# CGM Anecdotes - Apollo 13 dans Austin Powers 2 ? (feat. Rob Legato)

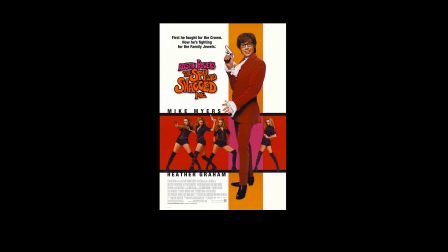[0:06]
Austin Powers, l'espion qui m'a tiré est un film américain de Jay Roach,
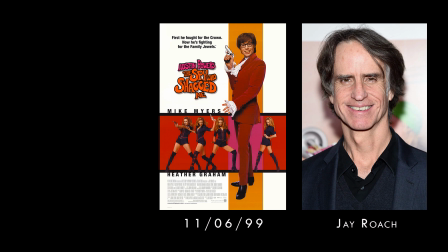[0:10]
sorti le 11 juin 1999 aux Etats-Unis et le 27 octobre de la même année en France.
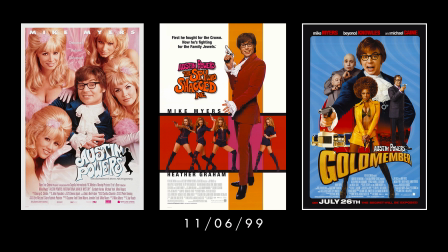[0:16]
C'est le deuxième film de la trilogie mettant en scène le personnage de l'espion anglais Potash, imaginé par le génial Mike Myers qui s'est étalé de 1997 à 2002.
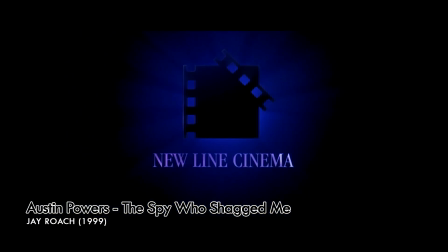[0:24]
Pierre Angulaire pour son studio New Line Cinema, Austin Powers, l'espion qui m'attirait,
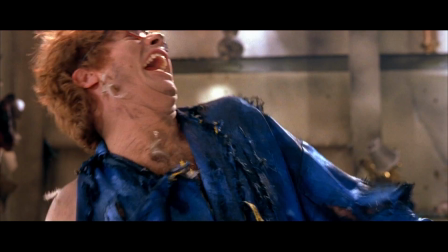[0:29]
était à l'époque le film ayant rapporté le plus d'argent pour une production indépendante, avec 312 millions de dollars au box-office mondial pour 33 millions de budget.
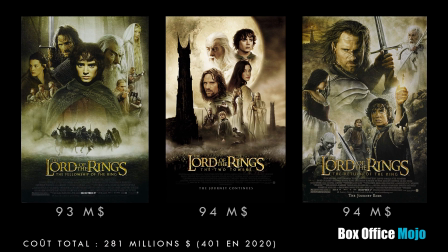[0:37]
Un succès qui aura notamment contribué à la production de la trilogie du Seigneur des Anneaux de Peter Jackson, rien que ça.
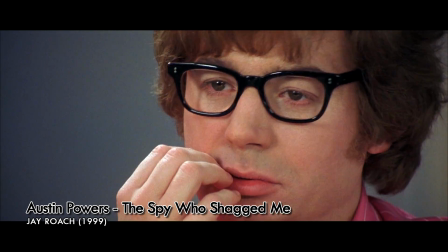[0:43]
Mais pour 33 millions en 1999, est-ce que vous aviez beaucoup d'images de synthèse ?
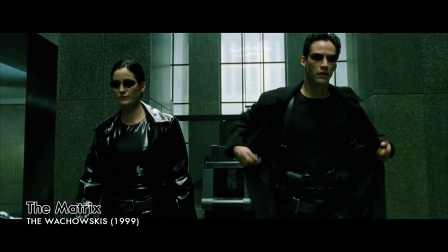[0:49]
Ben, pas vraiment. A titre de comparaison, The Matrix, un film sorti la même année avec 63 millions au compteur, totalisait moins de 3 minutes d'images full CG.
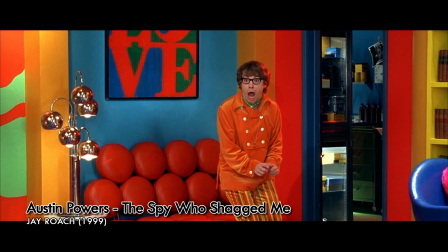[0:58]
Alors, qu'ont pu faire les équipes de Pacific Vision Productions et de Custom Film Effects avec près de la moitié ?
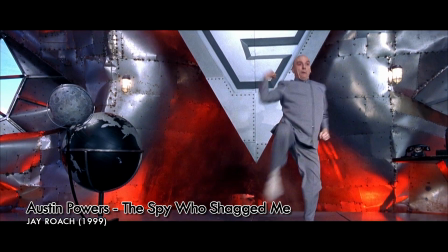[1:04]
Eh bien, en réalité, pas tellement moins, quasi 2 minutes.
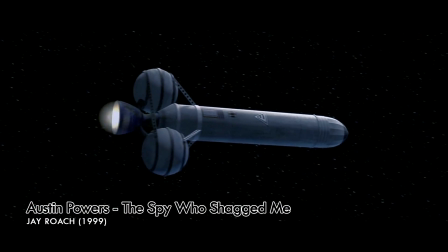[1:07]
Et comme la direction artistique du film se voulait absurde, cela a pu servir de prétexte à des effets avant tout délirants plutôt qu'ultra photoréalistes.
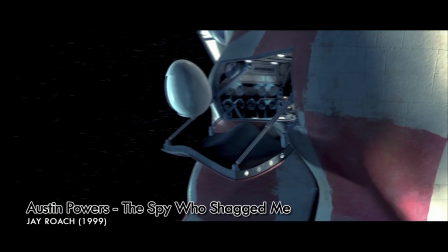[1:15]
Du moins, c'est ce qu'on croyait. On relève en effet deux séquences techniquement bien plus poussées le long des 95 minutes du film.
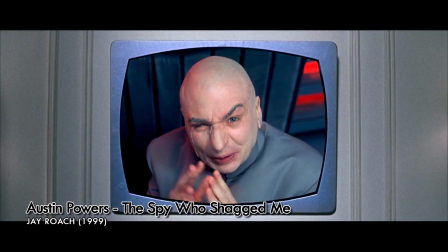[1:22]
Des séquences qui sont en réalité des emprunts à deux blockbusters hollywoodiens des années 90,
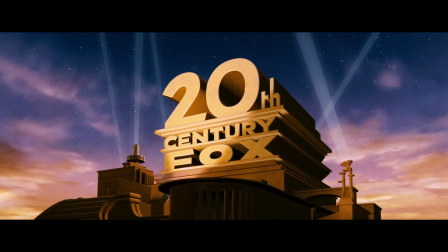[1:27]
autorisés par leurs studios respectifs, Feu, la 25th Century Fox et Universal Studios.
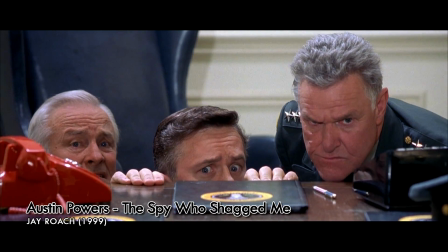[1:32]
En premier lieu, nous avons le plan de destruction de la Maison Blanche par la soucoupe volante d'Independence Day,
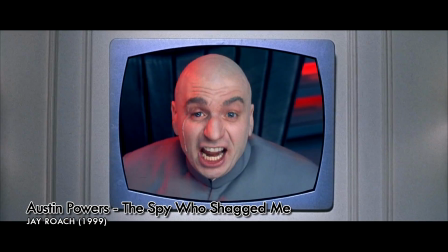[1:37]
citée par le Docteur d'Enfer comme étant un exemple du potentiel de son giga-laser.
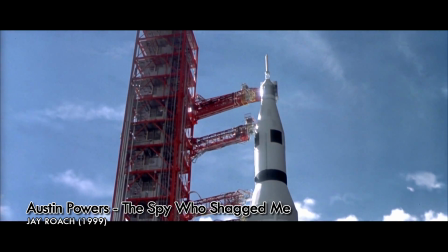[1:42]
Tandis qu'en second, c'est carrément 16 secondes du décollage d'Apollo 13 qui sont utilisés pour faire croire au décollage d'Apollo 11 en 1969,
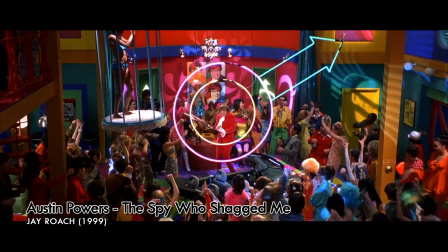[1:50]
année pendant laquelle Austin Powers 2 se déroule dans sa grande majorité.
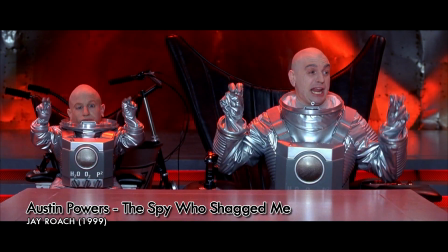[1:53]
Il est d'ailleurs à noter que, comme les deux films exploitent le format Cinemascope de 39 pour 1, il n'y a ainsi aucune perte.
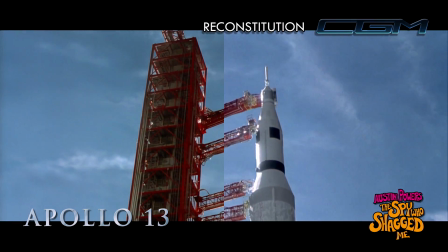[2:00]
L'image est parfaitement identique, ce qui permet d'admirer une fois encore le génie de Rob Legato qui avait dirigé la séquence chez
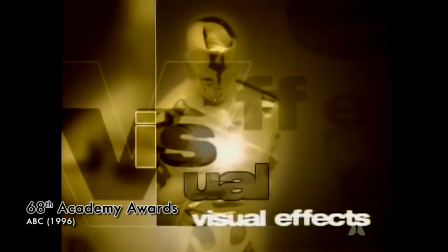[2:06]
Digital Domain en 1995 avec une nomination pour l'Oscar des Meilleurs Effets Visuels à la clé. Mais d'ailleurs, en parlant de Rob Legato, Savait-il seulement que son travail sur Apollo 13 serait recyclé dans Austin Powers 2 ? Hmm, not so groovy baby !
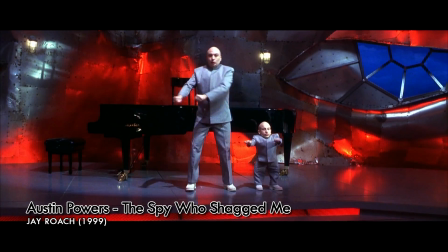[2:36]
Mais Austin Powers 2 est cependant très loin d'être le seul film à recycler des plans VFX pour gonfler artificiellement des budgets faméliques.
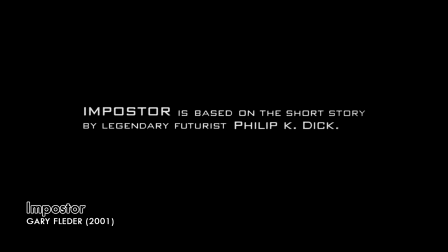[2:44]
Au-delà du sampie-ternel Michael Bay, citons ainsi l'introduction d'Impostor de Gary Fleder.
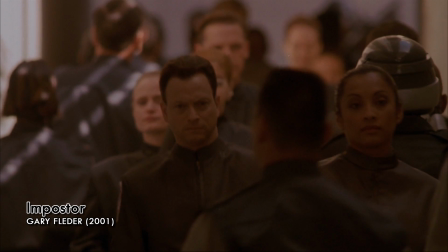[2:50]
Sorti en 2001,
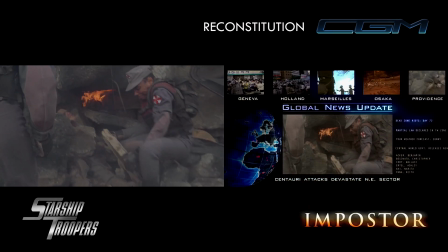[2:51]
le film pille sans vergogne des plans de Buenos Aires détruites dans le premier Starship Troopers et même une séquence de décollage de fusée de Gattaca.
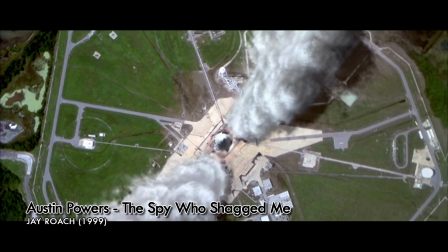[2:59]
A défaut de prévenir Rob Legato, Mike Myers et Jay Roach ont au moins réutilisé le décollage d'Apollo 13 en référençant directement le
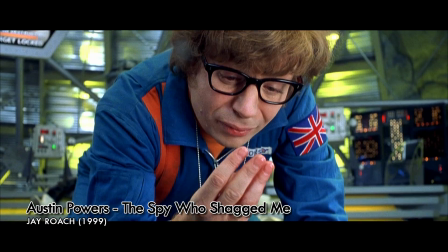[3:07]
film de Ron Howard plutôt que de faire un patchwork d'autres films pour tenter d'impressionner le public dans les premières minutes.
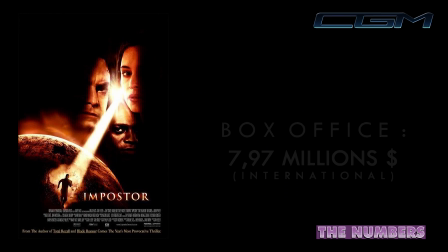[3:13]
Et je dis bien tenter, parce que Impostor n'aura rapporté que 8 millions de recettes pour 40 de budget.
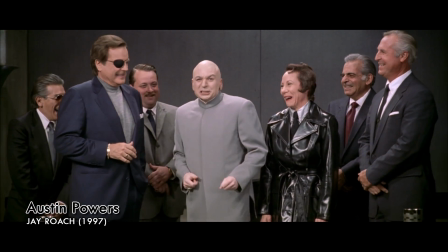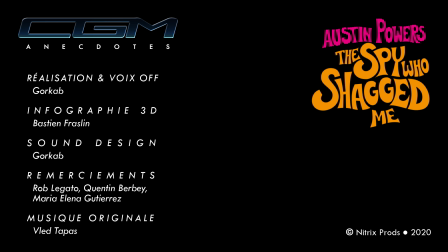[3:28]
Voilà pour ce sixième numéro des CGM Anecdotes, cette fois consacré à Austin Powers, l'espion qui m'a tiré de Jay Roach et la réutilisation d'effets spéciaux de films à succès à la fin des années 90. S'il vous a plu, n'hésitez pas à le partager autour de vous, à le commenter, à vous abonner à la chaîne ou encore à me soutenir via la plateforme de Don Tipeee si vous en avez la possibilité.
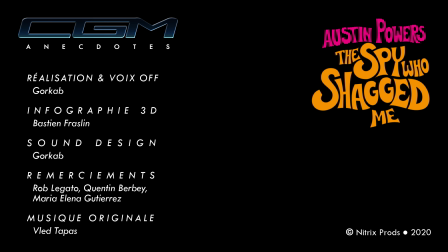[3:48]
Un coup de pouce, c'est toujours apprécié. Merci à tous et à très vite.